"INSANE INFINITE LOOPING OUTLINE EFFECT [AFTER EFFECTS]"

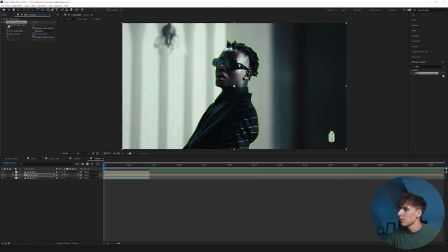Go ahead and drag that onto the zoom layer, keyframe the field of view. I'm going to go ahead and click reverse lens distortion. That way it kind of bends out at you, you can see. And I'm going to keyframe it from 0 and then go to the second to last frame and just play around with something that we like.
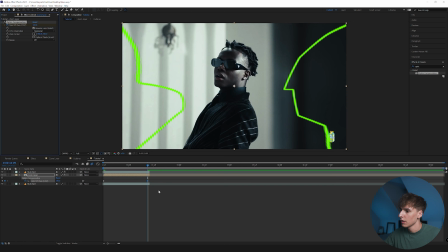Maybe 100 looks good for us. Click U to bring up the keyframes and drag it to the last frame. And you can go ahead and ease it just so it looks a little bit smoother. And what we did there, it doesn't even look that noticeable, but it will give it that overall better feel later on when we start adding some more effects onto it.
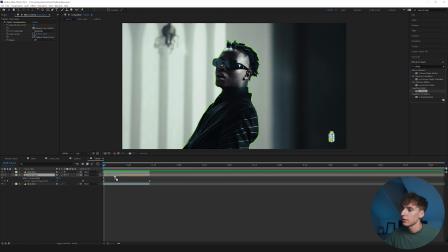The next thing I want to go ahead and do is add some Sapphire Shake. And this is going to sell the effect a lot more if you have a clip where the subject's moving around a lot.
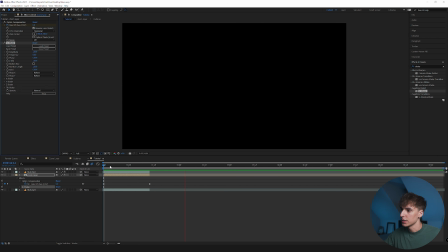It's going to hide that one frame of outline movement because it just has a little bit more life to it, just moving around a lot more. You can play with the amplitude and the frequency, but I think I like how it looks just default, honestly.
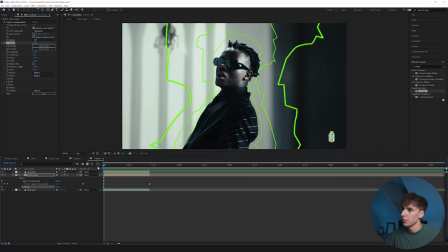Maybe we could do a little bit more amplitude. You can see now it shakes a little bit more, and the frequency is going to be how often it shakes. So if you bring it up a lot, it'll look a lot more jittery, but I liked it before. So we're going to leave it at amplitude 1.5 and then frequency 8.
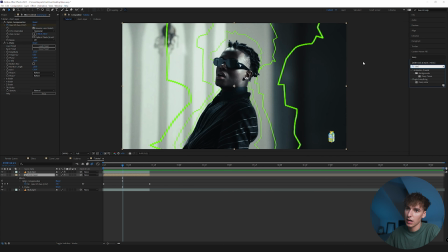The next thing I think is pretty necessary is some kind of glow. I'm going to go ahead and add deep glow on, drag that onto our layer. Go ahead and close out these things, and now you can see that's a lot more of what we're looking for.
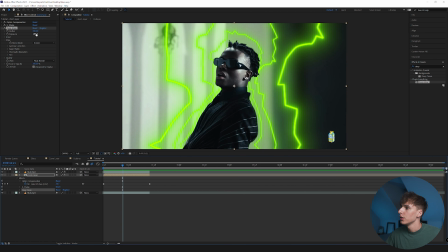Depending on what glow you're using and how you want it to look, you can play with the exposure or the brightness of the glow. You can play with the radius or the glow width. Sometimes it says a bunch of different things. I think I'm gonna make the glow width a little bit less. It looks like the bars are glowing a little bit more.
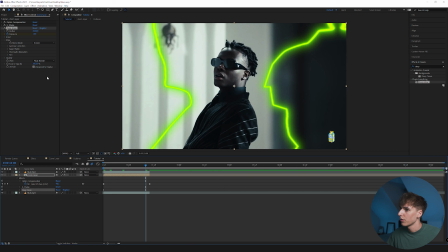Maybe we could keyframe the exposure as it comes out from like 1 to something like 3. and then bring it to the last frame,
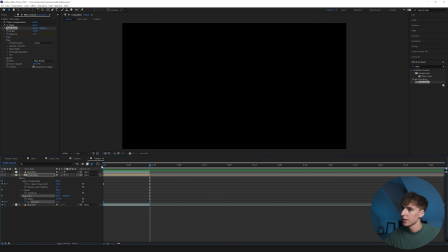and I'm gonna easy ease those as well. Now it gets a little brighter as it comes at us. One thing I really like about this effect and how many different varieties and stuff you can do.
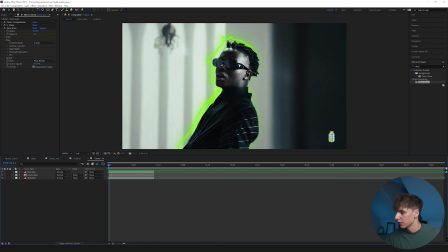Now you can go to this zoom layer and play with all the blending modes. So if you don't see that option, again, go to the toggle switches and modes, look until you see this mode option, go to your zoom layer.
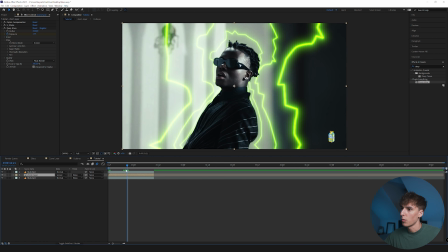If you add screen, it's going to give it a more like there kind of look, if that makes sense. Color dodge is going to give you a different look depending on the colors. Overlay, there's so many different things that you can do, and it's all going to be depending on your clip and what you're really working with.
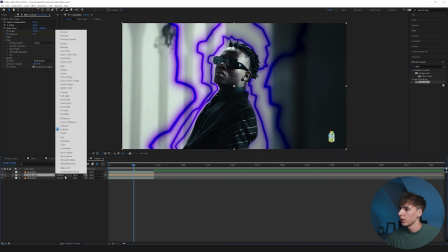Difference looks cool sometimes. So yeah, just go ahead, play around with all those different options. I think I'm going to leave it on screen for right now.
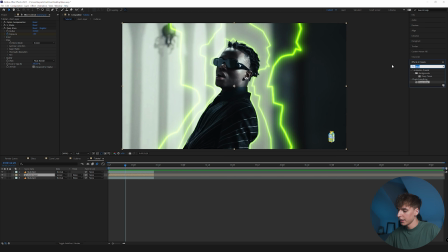I like the way that looks, and then we can go ahead and add some more stuff on. I'm going to go ahead and add some flicker just so it gives it a little bit more of a light kind of look. I'm going to bump the amplitude up to maybe something like 1, depending on your clip and depending on everything. It's just going to be whatever you think looks best, obviously. But these are just some things that I would add on most of the time.
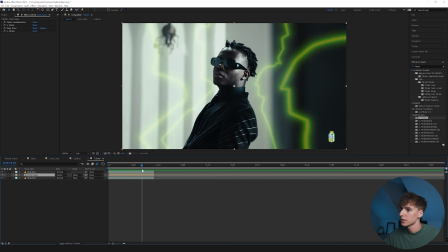And now you can see it kind of flickers the color. I really like the way that looks. I actually bump down the amplitude just a little bit, not as intense. And then maybe you want some heat wave, just so it's like out of focus in some areas and in focus in some areas.
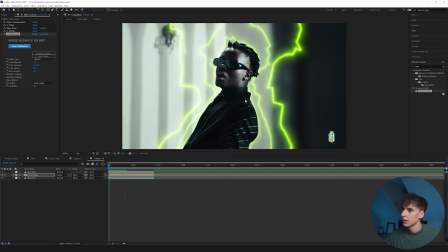Bring up the heat intensity, blur amount to whatever you think looks good. Now you can see it's a little bit more blurry in some spots and it's more in focus in some spots.
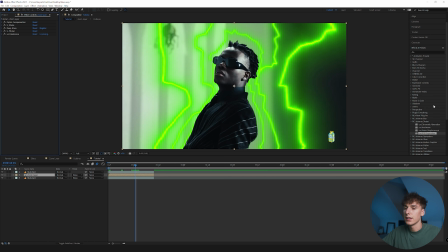I like the way that looks. And then this is where the real sauce comes in. You can go ahead and add any effect or distort or color changing or preset or basically anything.
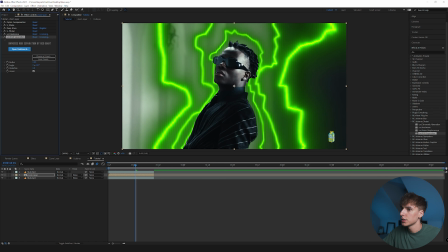I'm just gonna go ahead and play around with some stuff. Maybe some RGB separation just to give it a little bit of depth and kind of change the colors around a little bit.
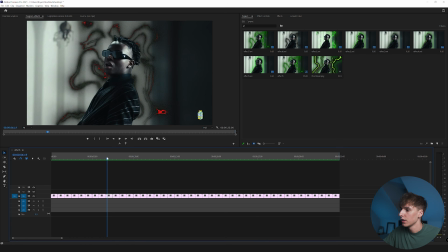And then I was playing around with some of the crazy looks that I got here, you know, using like marble look and just like these different outlines and stuff.
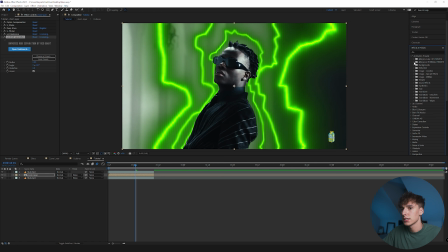I was actually playing around with some of my presets for my website. Like I said, they're 10% off right now. So if you want to snag it, it's a good time. I'm going to be showing you just a few things for my thermal pack. If you go ahead and drag that onto the layer, you're going to get some crazy looks pretty much automatically.
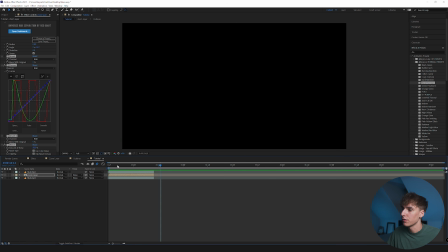I'm actually a really big fan of how this one looks.
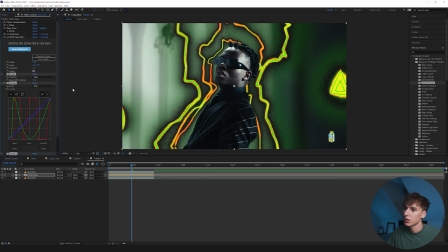And if you don't want it to flicker between all the different colors, just go ahead and turn off flicker, and it's going to give you a way more consistent of a look.
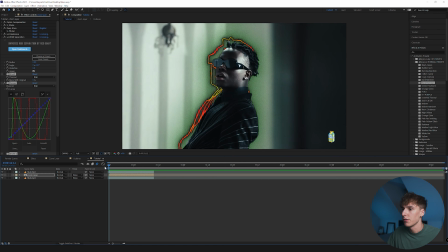This one looks like some kind of thermal look, obviously from a thermal pack, but it looks like a true thermal, I guess. It's always just going to be depending on your clip and what colors you have. This goes along with the theme really well, the black and green.
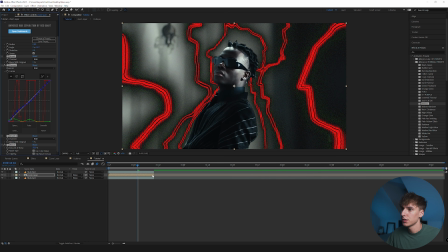That was Hulk. A bunch of different things you can do, honestly.
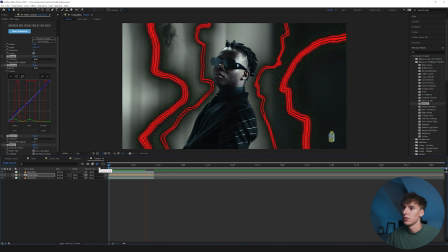Just dragging on presets and different effects is what's going to really give you a cool look, and I think really helps sell the effect and make it unique.
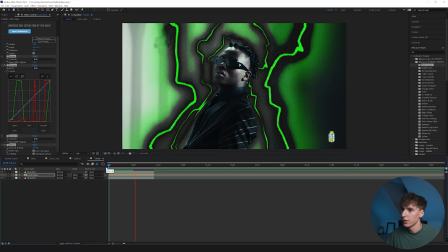I'll show you like 1 or 2 more of these, and this one gives it kind of a wild look, obviously.
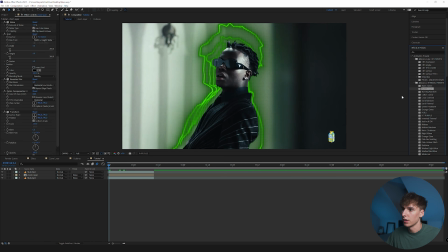I even played around with some of the CRT. You know, that one's going to give you a lot more of a matrix look.